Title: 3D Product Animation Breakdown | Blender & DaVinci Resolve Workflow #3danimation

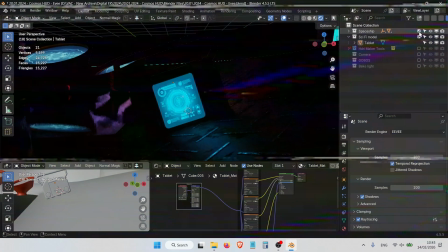[0:00]
Hello everybody, let's just dive in and ask how to break down a high-tech 3D sci-fi product animation.
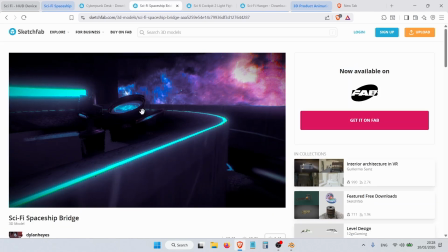[0:08]
In this video we will cover finding reference images and 3D assets, scene setup, lighting,
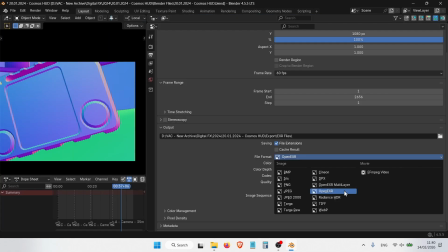[0:14]
animation techniques for models and cameras, rendering strategy with EXR files at 60 FPS, complete post-production in DaVinci Resolve.
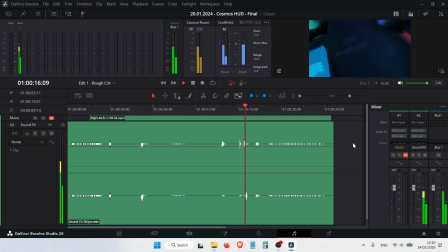[0:23]
We will have a general roadmap for creating 3D product animations. So let's dive in.
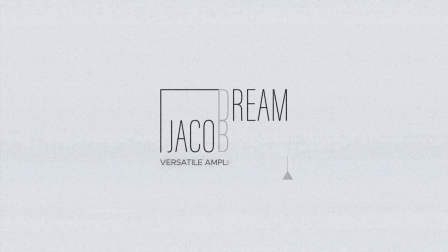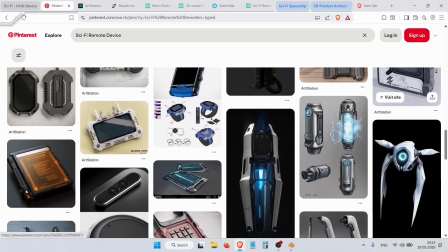[0:37]
Reference sources.
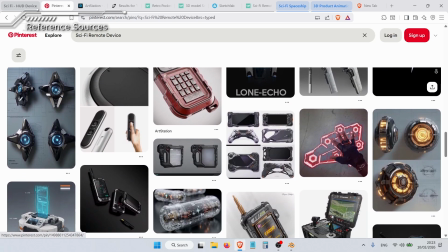[0:39]
This initial step is important for the references that could guide every creative decision, from modeling to lighting and color grading.
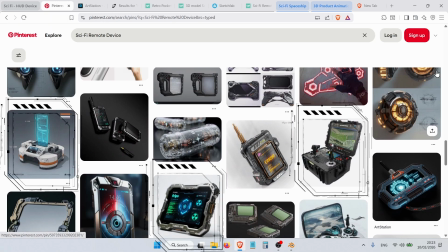[0:47]
For this cyberpunk look and feel HUD device,
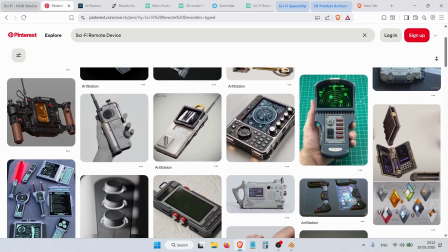[0:50]
we can collect references from several sources such as Pinterest to create dedicated boards and search terms like cyberpunk technology,
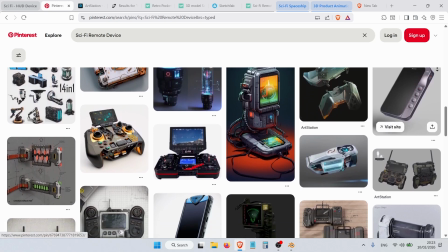[0:59]
sci-fi HUD interface, holographic displays, and futuristic devices. It's possible to look for lighting styles, color palettes, and design language.
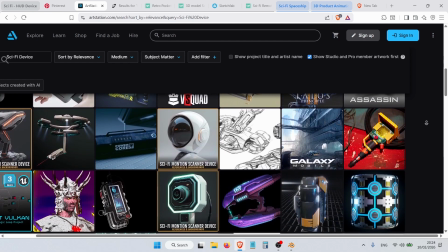[1:08]
ArtStation is another high-quality concept to find professional work that shows technical details.
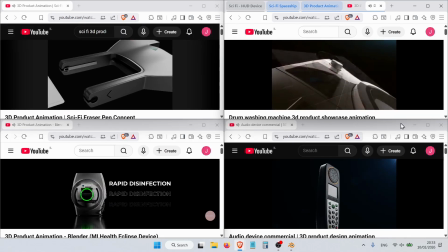[1:15]
YouTube helped to pull final references from 3D product animation from other creators,
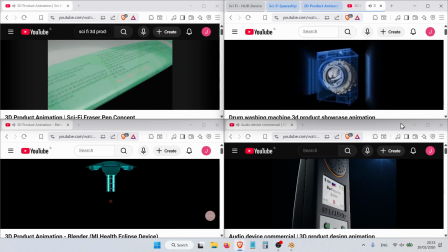[1:21]
to be inspired by animation, camera angle, audio, and effects. While the references were collected,
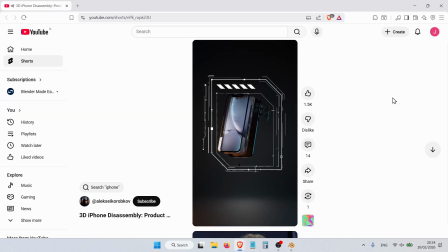[1:29]
it's possible to arrange them into a mood board using a free reference desktop app called BeeRef.
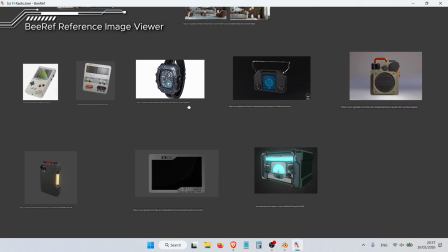[1:35]
This helps lock the visual direction early and keeps the design consistent throughout the project.
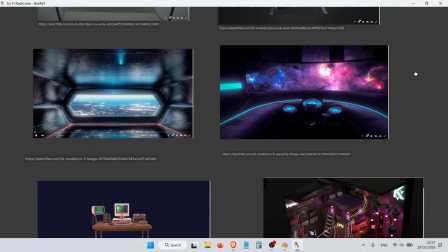[1:41]
This makes it easy to reference specific elements during production. 3D model sites to download models and environments.
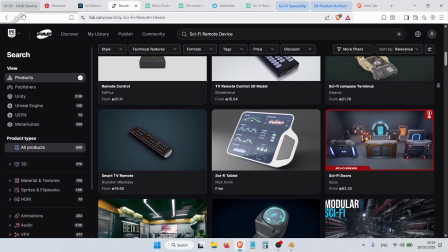[1:50]
The main key is to save valuable time. This project used several trusted sites such as Sketchfab,
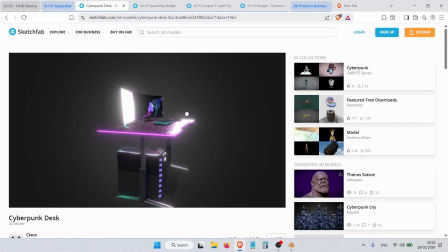[1:57]
has an efficient web UI to view the 3D on-site and text the assets layers before downloading.
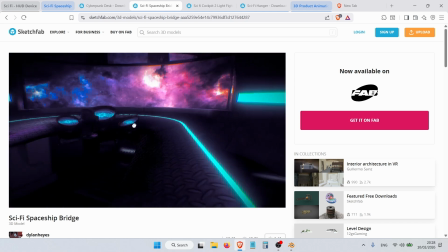[2:04]
This source offers a sci-fi spaceship environment element with a full textures.
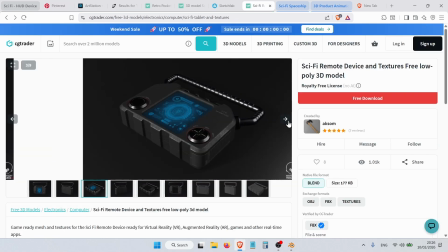[2:09]
CG Trader is another great resource that provides the actual sci-fi HUD device with all the texture.
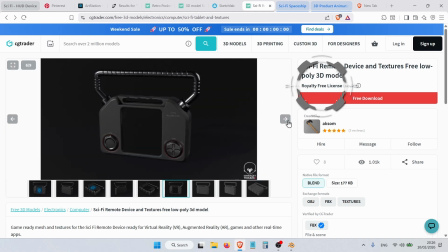[2:16]
One last thing, it's important to make sure to check the licensing terms before downloading and using the models or environments.
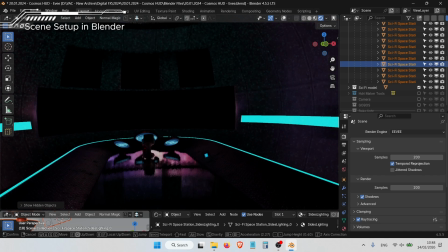[2:24]
Scene setup in Blender. This is where we can establish the foundation of our animation.
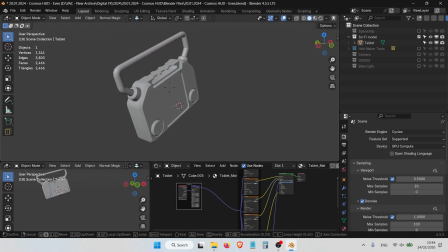[2:29]
Once everything is set up, the scene scale is an initial important action to maintain real-world units.
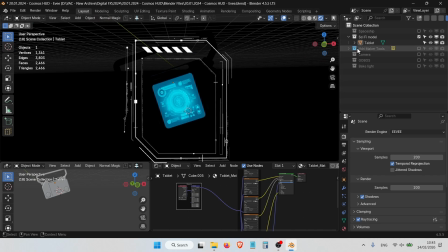[2:36]
For example, the HUD device is roughly 30 centimeters, which helps when setting up physically accurate lighting and cameras.
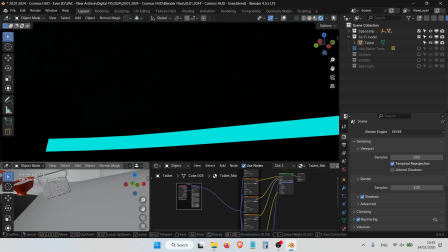[2:44]
The spaceship environment kept minimal darkness to maintain focus on the HUD device product.
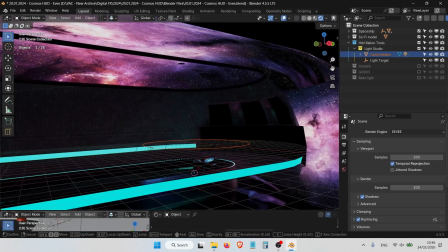[2:49]
There was mainly a need to tweak the light and animate the nebula background texture to reflect the feeling of travel through deep outer space.
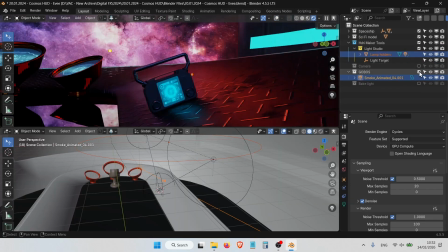[2:58]
The main hero HUD device sits on the spaceship deck to capture the light from the illuminated nebula.
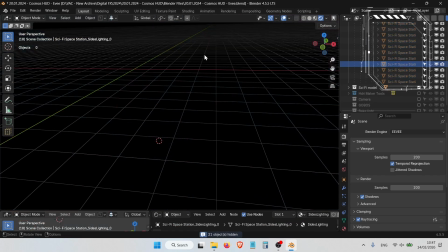[3:04]
Organization is everything here. Name the objects clearly, use collections, and keep the scene clean from the start.
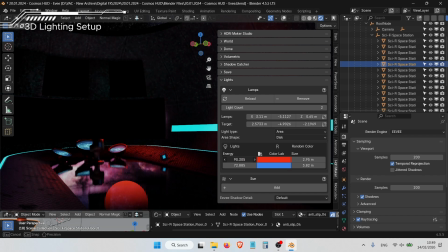[3:11]
Lighting setup. Lighting defines the mood of the scene using a cinematic setup with a strong key light,
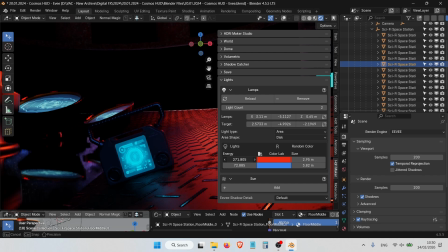[3:18]
rim lighting for edge separation, and subtle fill to control contrast.
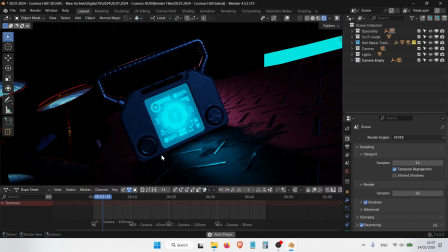[3:23]
Emissive HUD elements act as practical light sources, enhancing realism.
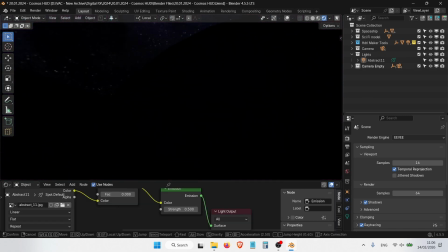[3:28]
Because the scene is in space, we maintain the black background and leave the nebula as a semi-HDRI and illuminated background.
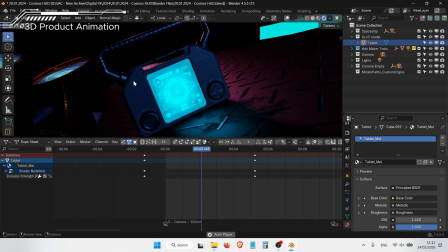[3:36]
Model animation. The HUD is static, while the screen's HUD is mainly animated with illumination.
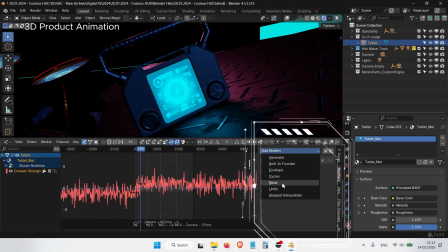[3:42]
Blender's animation modifier offers a quick way to save precious time.
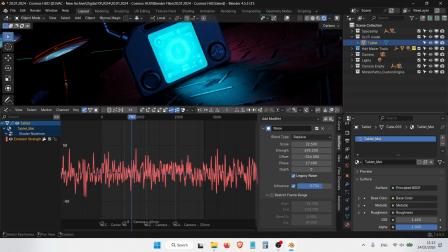[3:46]
Instead of manually animated chunks of keyframes, there is a simple way to modify the needed pulsing screen that loops seamlessly and organically.
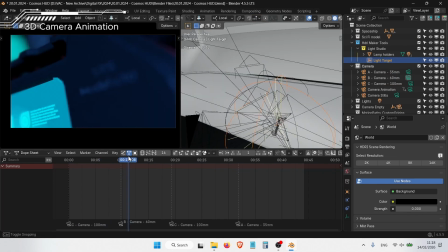[3:55]
Camera animation. The camera should be smooth, with hero shot framing and moves that show off the product from multiple angles.